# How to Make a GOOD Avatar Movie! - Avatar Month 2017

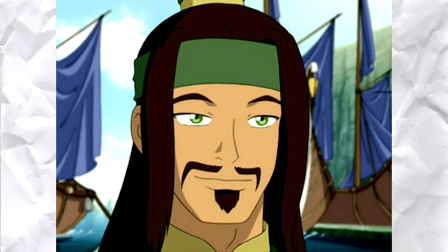4:07 I mean, shout out to Haru and his soon-to-be mustache, but he was really unnecessary in the show. Him being there didn't change anything, so why attempt to add his storyline in?
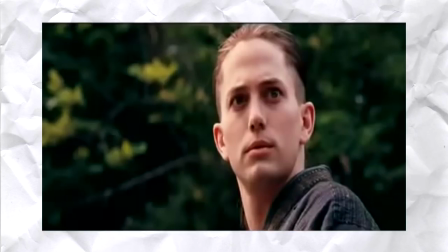4:15 The thing that truly irks me about the film is how they had the Kyoshi Warrior scene filmed, yet they only made it to deleted scenes in the DVD.
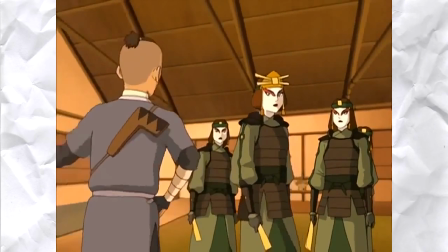4:21 The Kyoshi Warriors, or at least Suki anyways, ended up becoming very important later on in Season 3, yet they reduced them to just special features?
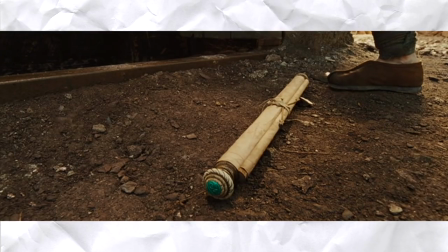4:28 On what planet does that make sense? Referencing other episodes is fine, such as the waterbending scroll in the film.
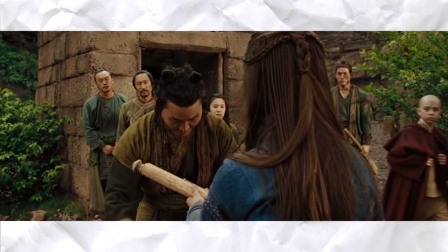4:33 That was handled well. If they insist on retelling the show, they need to put the most important episodes in while still keeping the flow of the cartoon.
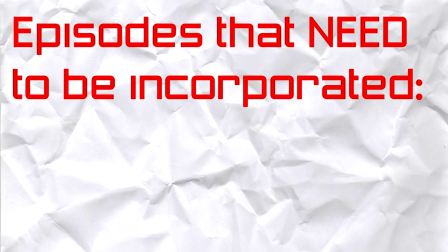4:40 The Season 1 episodes that I think definitely need to be in an Avatar movie are episodes 1, 2, 4, 7, 8, 10, 12, 19, and 20.
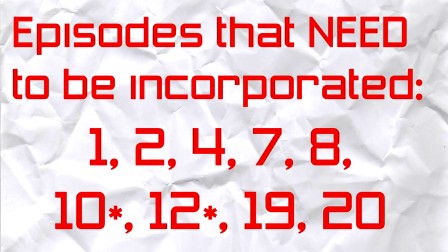4:47 These are the episodes that are most important to the plot in the long run. The reasons I have asterisks next to 10 and 12 is because they should be there, but they aren't necessarily that important.
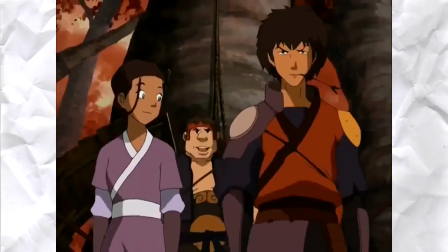4:56 Jet was a somewhat important character that didn't really do much but betray the group at first, but then come back later only to sacrifice himself.
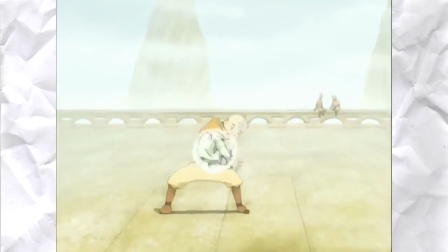5:02 The plot doesn't necessarily require him in order to work. Episode 12, The Storm, is somewhat important, but just served as backstory.
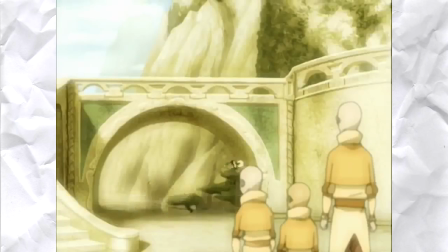5:08 Don't get me wrong, backstory is very important to a character, but it isn't necessarily integral to the plot.
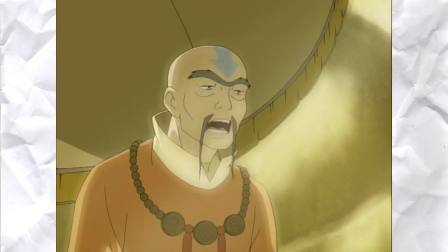5:14 If they're going to include a backstory like this, perhaps they'd do Aang's story of becoming frozen as a prologue of sorts.
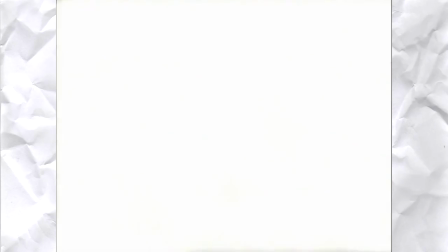5:19 Like, they show Aang being frozen in the iceberg, then cut to a title sequence, then pick up from where episode 1 starts.
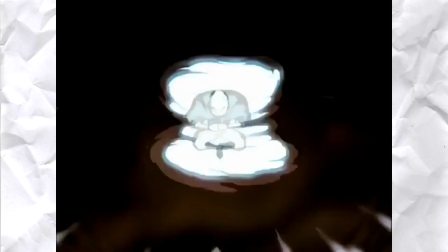5:24 I think that would be a good way to give context to the character while also serving as an interesting opening scene for the movie.
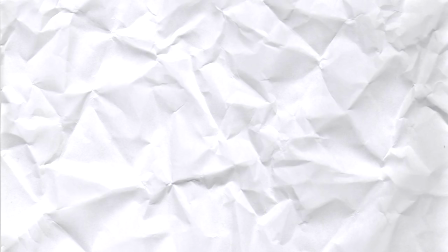5:29 Think about how many movies have these awesome opening scenes, cut to a title scene, and then go into some character introduction. A good example of this is James Bond.
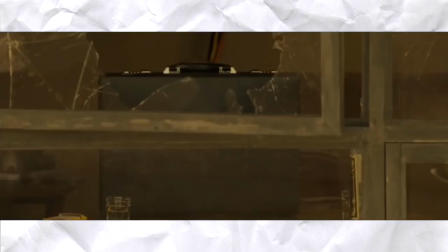5:37 The James Bond movies start off with these awesome action scenes where Bond is doing some action-packed spy stuff, then they cut to a title sequence, then go into exposition.
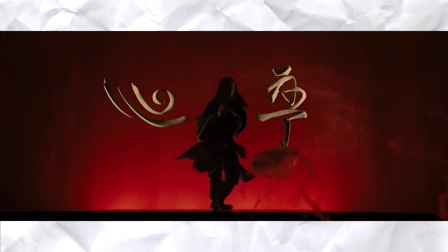5:45 How does Last Airbender start? Well, we get a recreation of the cartoon's intro, which then transitions into a slow, redundant, and boring text crawl that just explains things.
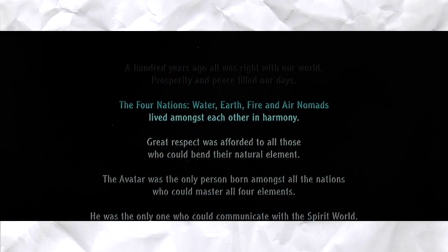5:53 Sure, a text crawl works for Star Wars, but it doesn't work for every movie. I would think that someone like Shyamalan knows this, but you know, I guess not.
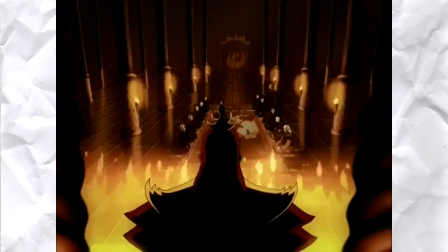6:00 Going back to character introductions, another character that needs a powerful introduction is Fire Lord Ozai.
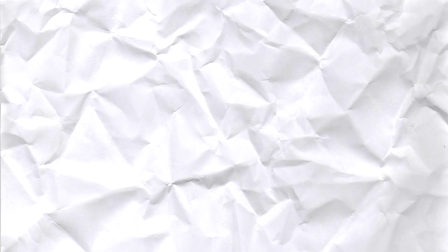6:05 The introduction of an antagonist is just as important as the introduction of the protagonist. We never saw the Fire Lord's face until Season 3.
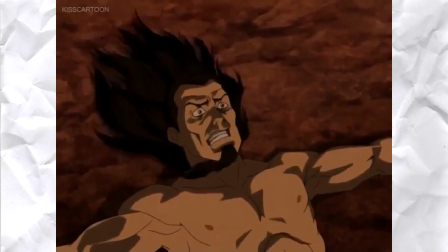6:11 Up until then, all we saw was a shadow and flames. It builds him up as this powerful and threatening character.
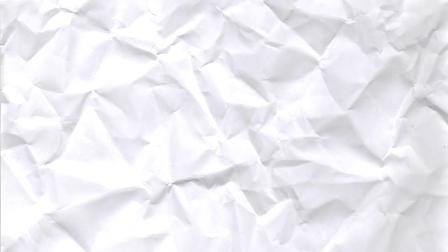6:17 To use Star Wars as an example for like the 80th time, we never saw the Emperor in person until Return of the Jedi.
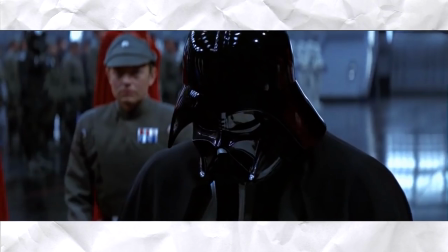6:23 Up until then, he was a threatening and powerful villain who was just shrouded in mystery. They introduce him as Vader speaking to a hologram, and we never actually see him in person.
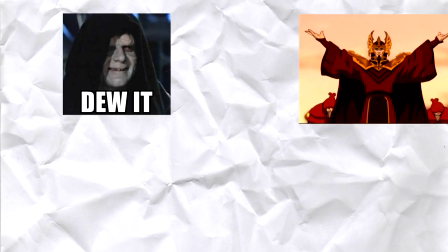6:31 Think of it this way. The Emperor is to the Fire Lord as Vader is to Zuko.
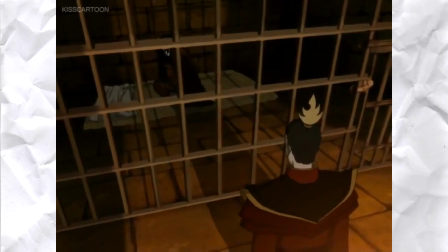6:35 They could tease the Fire Lord as a bigger villain and treat Zuko as the big bad for the first movie, then treat him as the big bad's little bad in the following movies.
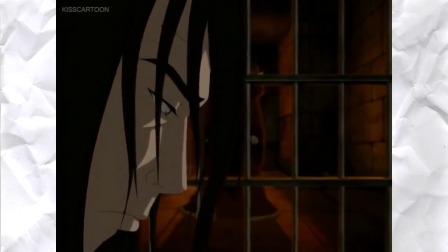6:42 This analogy actually works perfectly because Zuko was conflicted about whether he wanted to join Aang or the Fire Lord from Season 2, much like how Vader had a similar dilemma in The Empire Strikes Back.
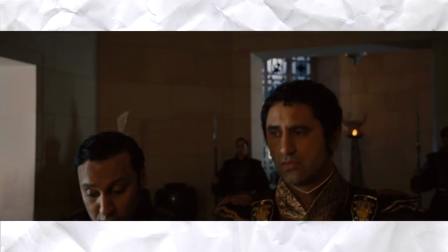6:51 So how is the Fire Lord introduced in the movie? Well, we have Admiral Zhao speak to him directly by name in a setting that has to be labeled the Fire Nation for the audience to understand.
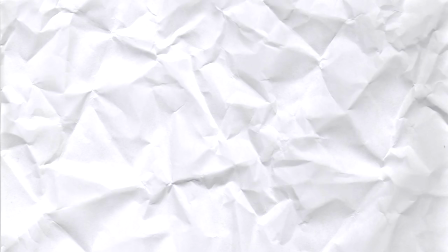6:59 One of the biggest rules in not only writing, but media in general, is show don't tell, which is a big part of why this movie is so boring.
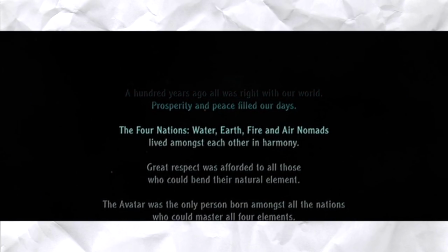7:06 They just explain the audience everything directly via text or by characters speaking directly to the audience.
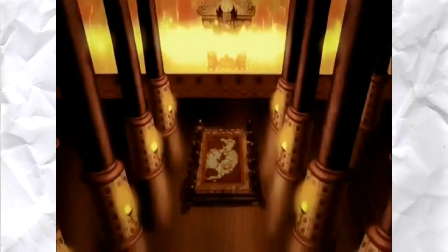7:12 To introduce the Fire Lord, they should have Zhao speak to him in his throne room, you know, the one with all the fire.
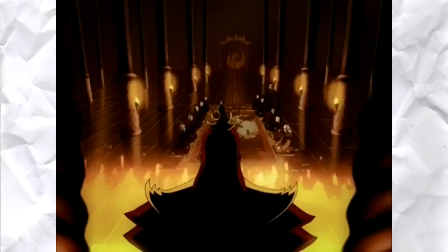7:17 I think the audience will be able to infer that, oh, there's a lot of fire, this must be the Fire Nation.
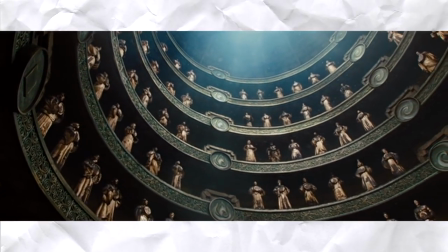7:21 I can understand that they need to fit a lot of lore into a certain amount of time in a way where even the people who aren't familiar with the source material can understand, but it's not impossible.
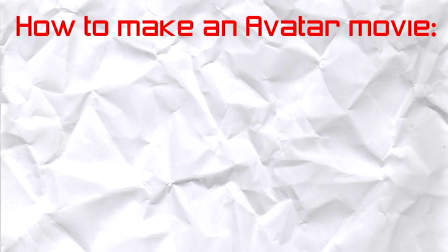7:30 Now onto ways the Last Airbender film could actually work. Let's start with ways they could retell the show.
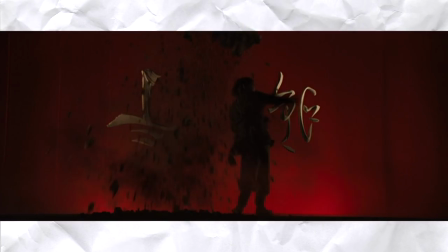7:34 So basically, we already have everything I stated here. We start with an exact recreation of the show's intro, but cut out all the stuff involving Aang, and don't include the title just yet.
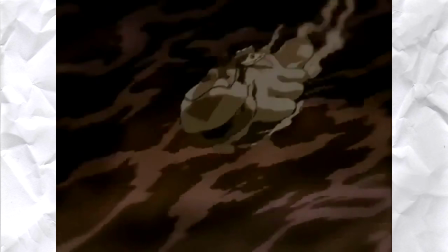7:43 Then we cut to a flashback of Aang finding out he's the Avatar and running away on Appa, and you know, maybe they include Momo too, just so they don't have to do the Southern Air Temple later on,
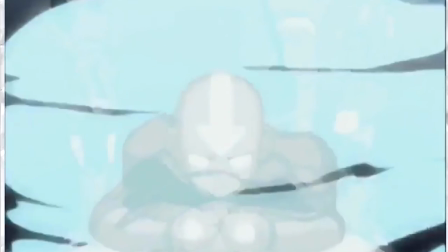7:51 getting caught in the storm and freezing himself. Zoom in on the glowing arrow and show the title with the TV show's theme playing.
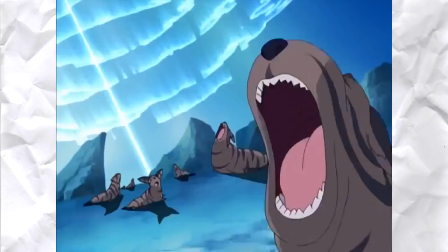7:56 Then they introduce Katara and Sokka, have them meet Aang, bring him to the village, and I don't actually mind how they got Zuko to the Southern Water Tribe in the movie, so maybe they could leave that,
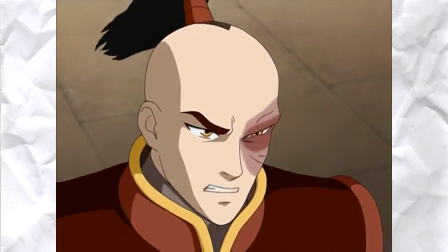8:04 but they should probably skip the abandoned Fire Nation ship from episode 2, but then otherwise do 1 and 2 in its entirety.
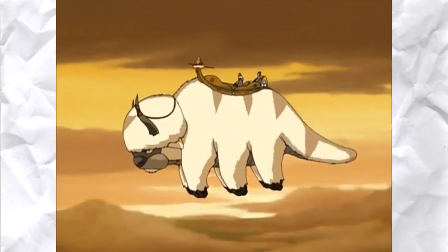8:11 Perhaps use that final scene of episode 2 where they're on Appa as a way of exposition without it being forced.